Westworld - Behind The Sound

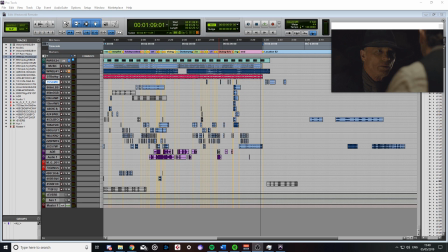[0:00]
Hi everyone, this is another video about sound design. Today we're going to be looking at the clip I did from Westworld.
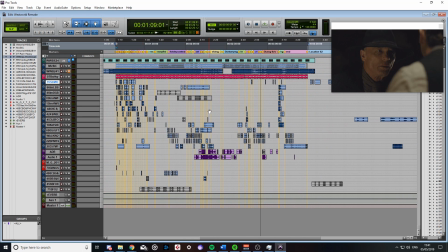[0:06]
As you can see, it's along the same sort of size as the Mass Effect 3 one. For this one especially, I did some ADR and it is terrible. I'm not a voice actor, but I'll be going into that more detail later on.
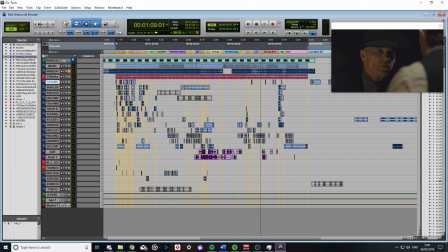[0:23]
As you can see, I've got my memory location set up. If you want to know more about that, you can go look at the Mass Effect 3 video that I did. I go into more detail of what they are and why I use them and the benefits of using them.
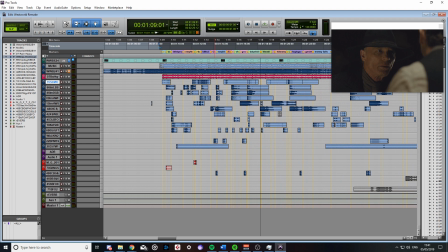[0:34]
So for this clip, as you can see, there's a lot of stuff going on because there's a lot of Foley in this one. It's a fight scene, and I wanted to kind of add all of these details and make sure that nothing was missed so that the fight scene sounded more realistic.
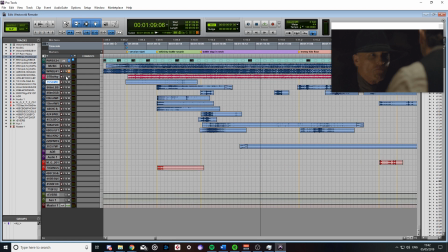[0:49]
So let's just go straight into it. It's raining in the scene, so like always, I have my atmospheres.
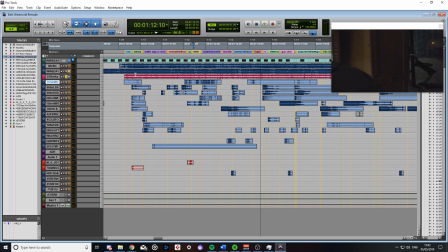[0:59]
It's raining pretty hard in this scene, as you can see. But that's where I started. I was adding the sounds of the world. So then we move on to kind of like these smaller details of the chair.
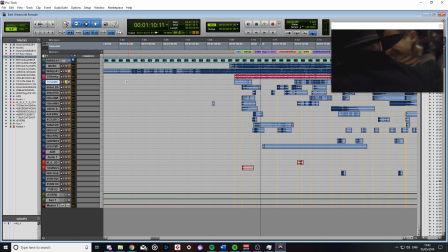[1:13]
Like he's in the chair, and we add that because he gets up.
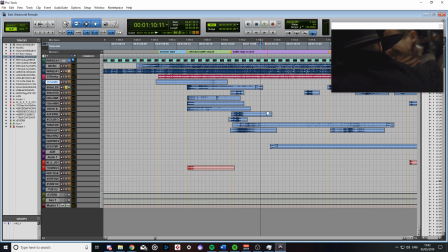[1:17]
And then we go into more of the whiskey bottle smash. So this bottle smash is made up of 1, 2, 3, 4, 5 different sounds. So we have this one here, which is just regular smash of a glass.
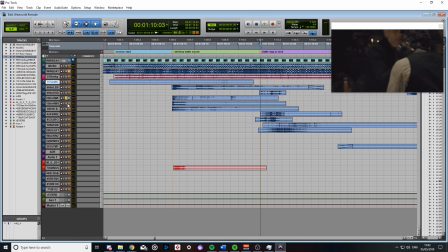[1:30]
Then we add some more sound, which is more of a pop, and then more of a k sound. You may be thinking all of these sound very similar. That's because they do.
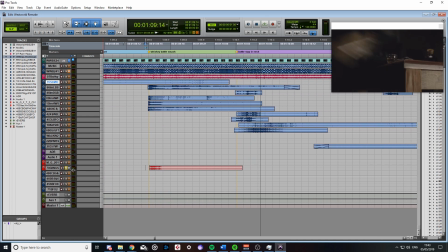[1:47]
And then here we've got the one where it sounds like he's hitting it against a table. And when you put all these together, it just adds more detail than you would usually hear.
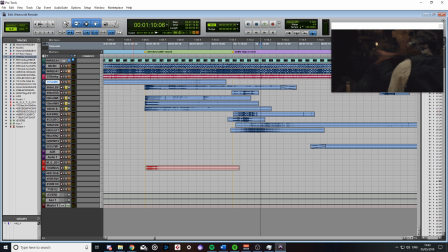[2:00]
I mean, to make it sound realistic, but you want to make it sound hyper realistic for film and TV shows and whatever, because you want your sound to be larger than life. You want it to be impactful.
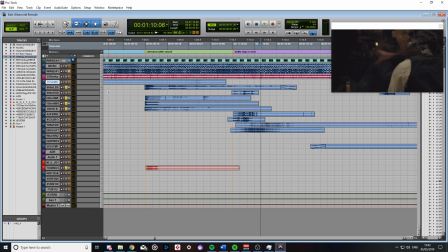[2:13]
So if you just had a whiskey bottle smash and you just had one sound for it, I don't think it would portray the same amount of intensity.
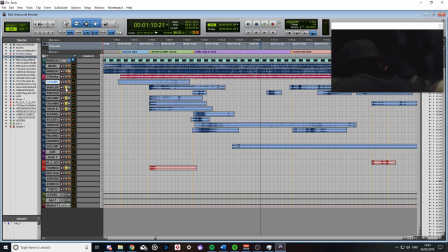[2:22]
So when we play them all together, we have more of a rounded sound and more of a kind of heavier impacting sound.
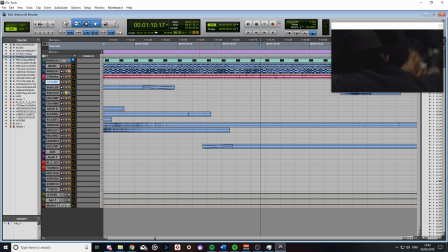[2:30]
And then we have of when he gets stabbed into there, so we've got that kind of like slashy kind of sound.
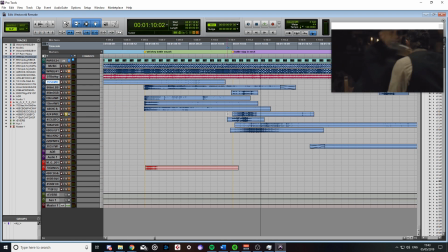[2:38]
And then we can layer that in with this sound here, which is more of a slice.
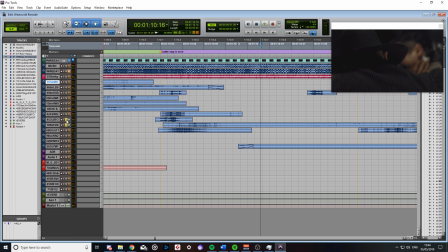[2:47]
Then more of a puncture wound. And then we have the blood.
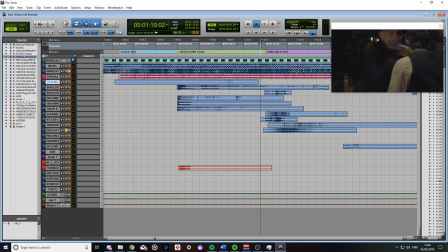[2:53]
It splues out of his neck, like. And then we have the character in pain. So then when we put all these together, we get a cohesive sound of him being stabbed.
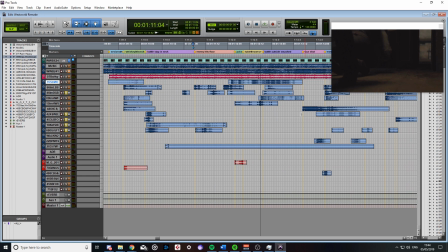[3:07]
And a lot of the sounds for this have been done that way, and this is how I do it. Like I always say, layers are key to creating interesting sound design.
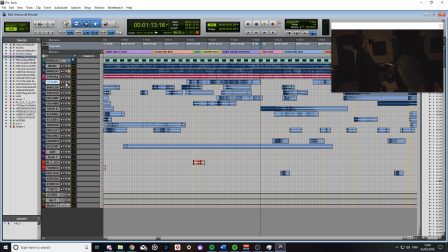[3:21]
So then, if you listen to this, let me just turn the music off, because
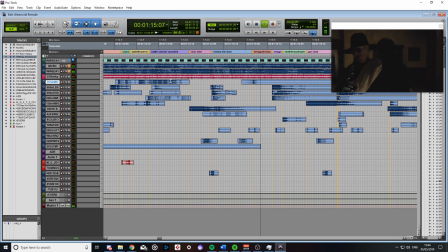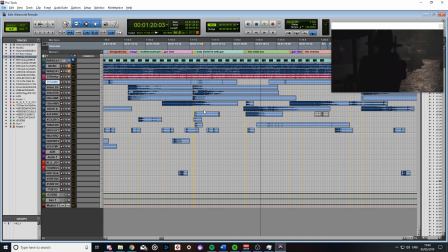[3:35]
so yeah, the gunshots are big and out and kind of the main focal point. But then if we take away the gunshots, let's just take away those.
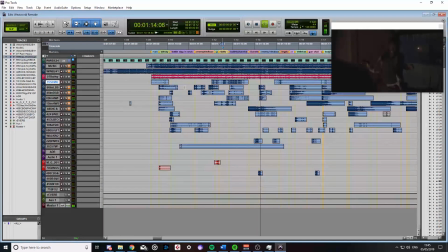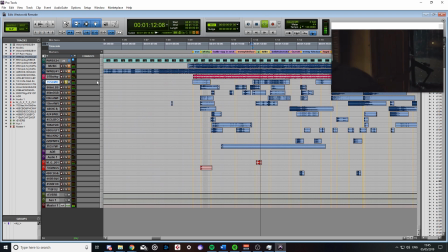[3:49]
So if we then break this scene down into its components, we have the table and whatnot, and then
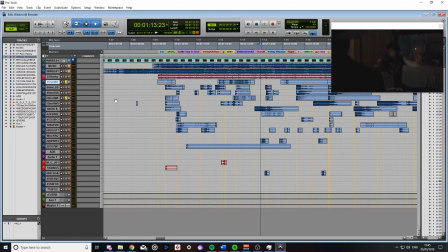[4:00]
kind of like the glass on the table falling off, and it's just going into detail of what's in the scene and what can we hear.
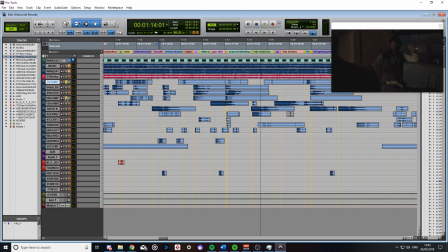[4:08]
And then we have our gunshots, which are, you guessed it, layered.
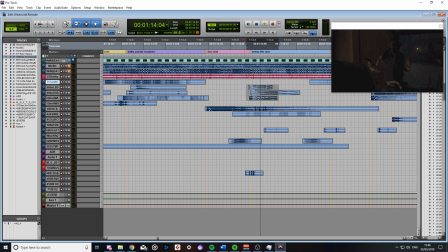[4:14]
So here we have this part here where the enemy hits the door. So if we just play this for you here, let me just solo these tracks here.
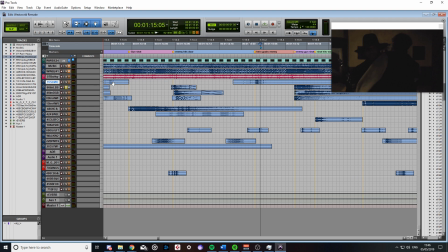[4:25]
So even for the person hitting the door, we have 3 sounds. So we've got like a kind of hollow.
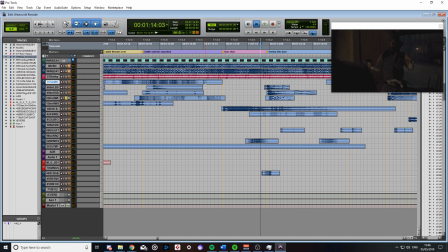[4:33]
Then we've got more of a kind of like a splintery, and then we have that layer again of the kind of the bass.
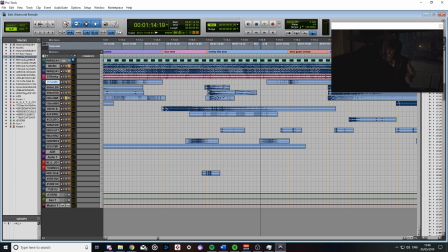[4:42]
So we have our high, low, and mid, and then when we play them together, we get this crunchy, we get this kind of impactful sound, like he's really been thrown against this door.
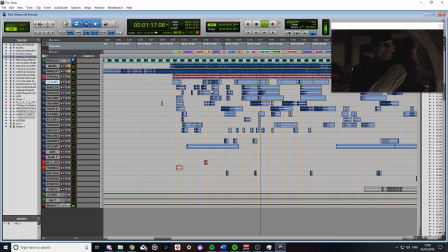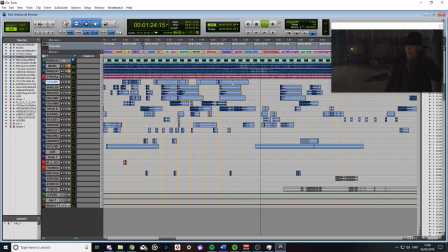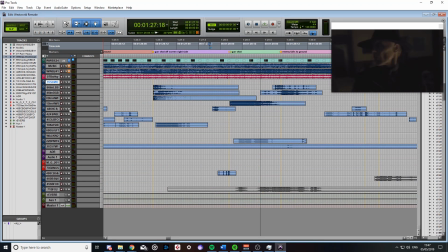[5:06]
I mean, you probably wouldn't hear him swish around, but
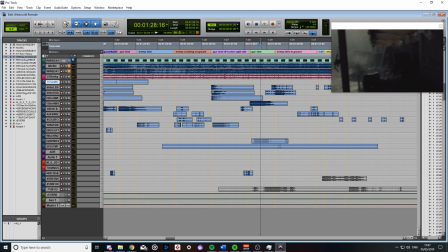[5:12]
it's always cool to add that kind of like sense of movement.
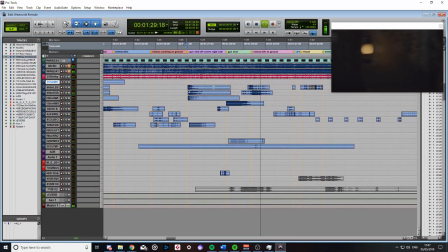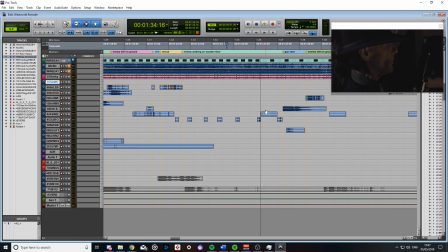[5:24]
Then we've got our footsteps.
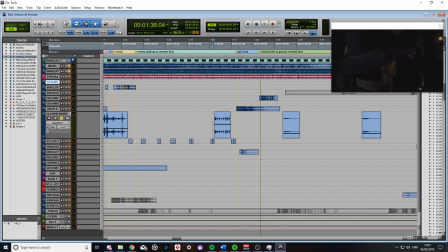[5:28]
And then we have this kind of little layer here of a creak to kind of show that he's closer. So then we get
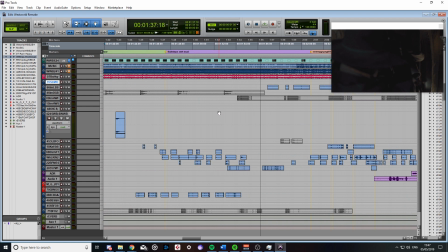[5:40]
our gunshots. And then we have this scene where he's walking through the mud. So let me just play you all of the sounds of him in the mud. I spent a lot of time trying to do this to make it sound like he's actually walking on mud, and there
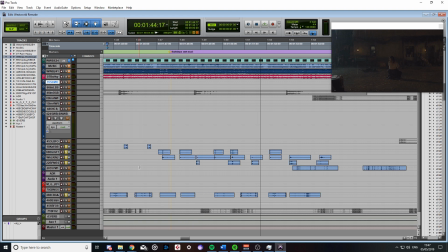[5:58]
was a lot of editing and layering. So then we have the sound of him walking with the movements, and it's always key to try and add that with the Foley. I mean, if you don't have the clove sounds, it can sound empty.
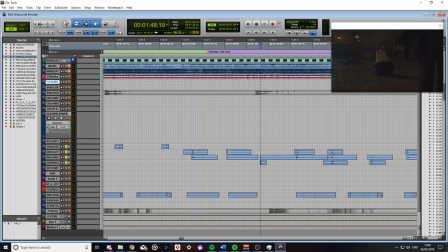[6:17]
So let me just take those away, and we can focus more on the footsteps here. Let's just zoom in a bit.
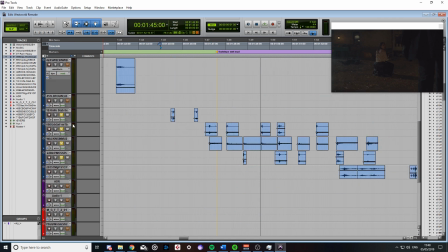[6:22]
Okay. So what do we have? So we have this. They're the two that when he's on the stairs, and then we have kind of have these wet sort of puddly sounds, and then for this one we have
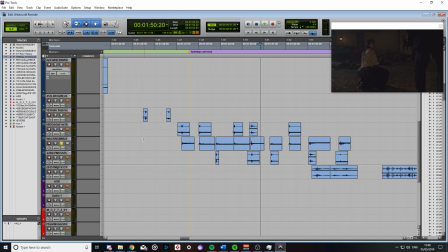[6:44]
the kind of like the bassy kind of thing where he's actually like walking on this kind of half mud, half like hay, and then we have some more accents of like squidging. And then I just combine these together and we get this.
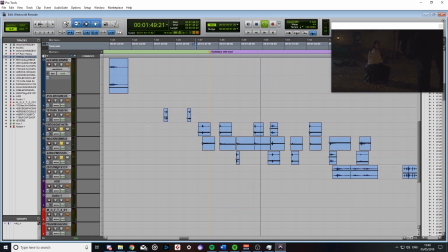And then we add our
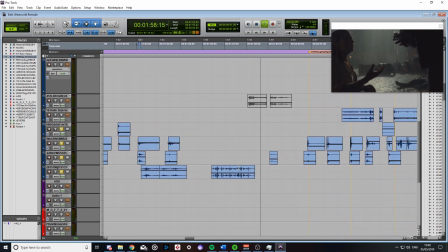[7:17]
clove sounds. And that's when the drips land on his glove.
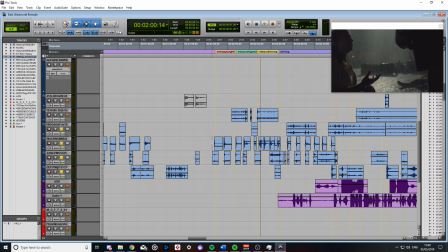[7:24]
And then as we just continue with
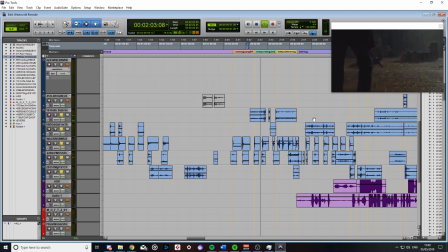[7:29]
we've got more stuff of him moving in the wet.
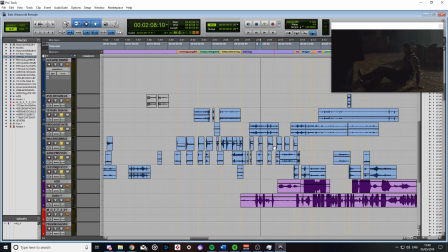[7:36]
It all sounds really weird because it's not in context, but let's just put it back into context.
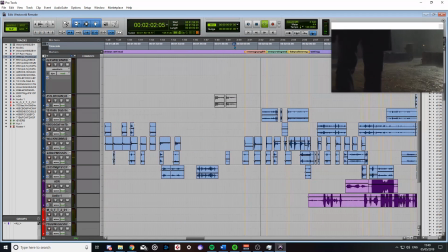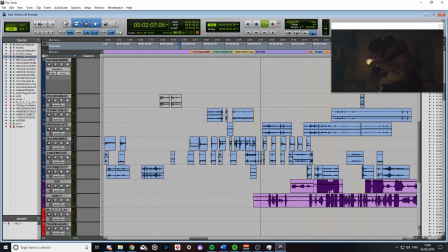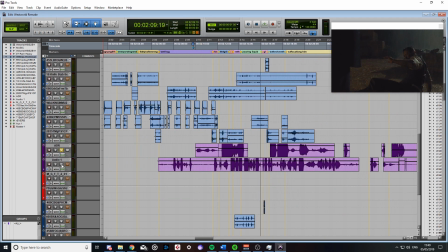[7:52]
We get on to my terrible ADR. So with this, just recording myself.
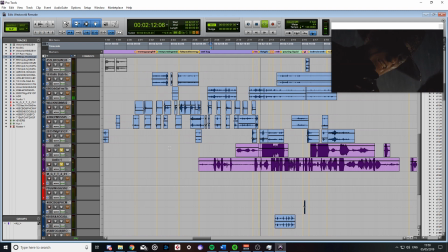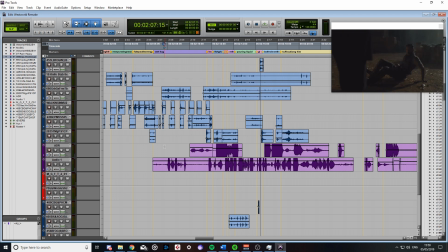[8:05]
It's cringy to listen to, but like when you put it into context again, like it adds the idea of these people are actually characters. I could have left it blank, but then I feel like it would have taken away from the entire clip.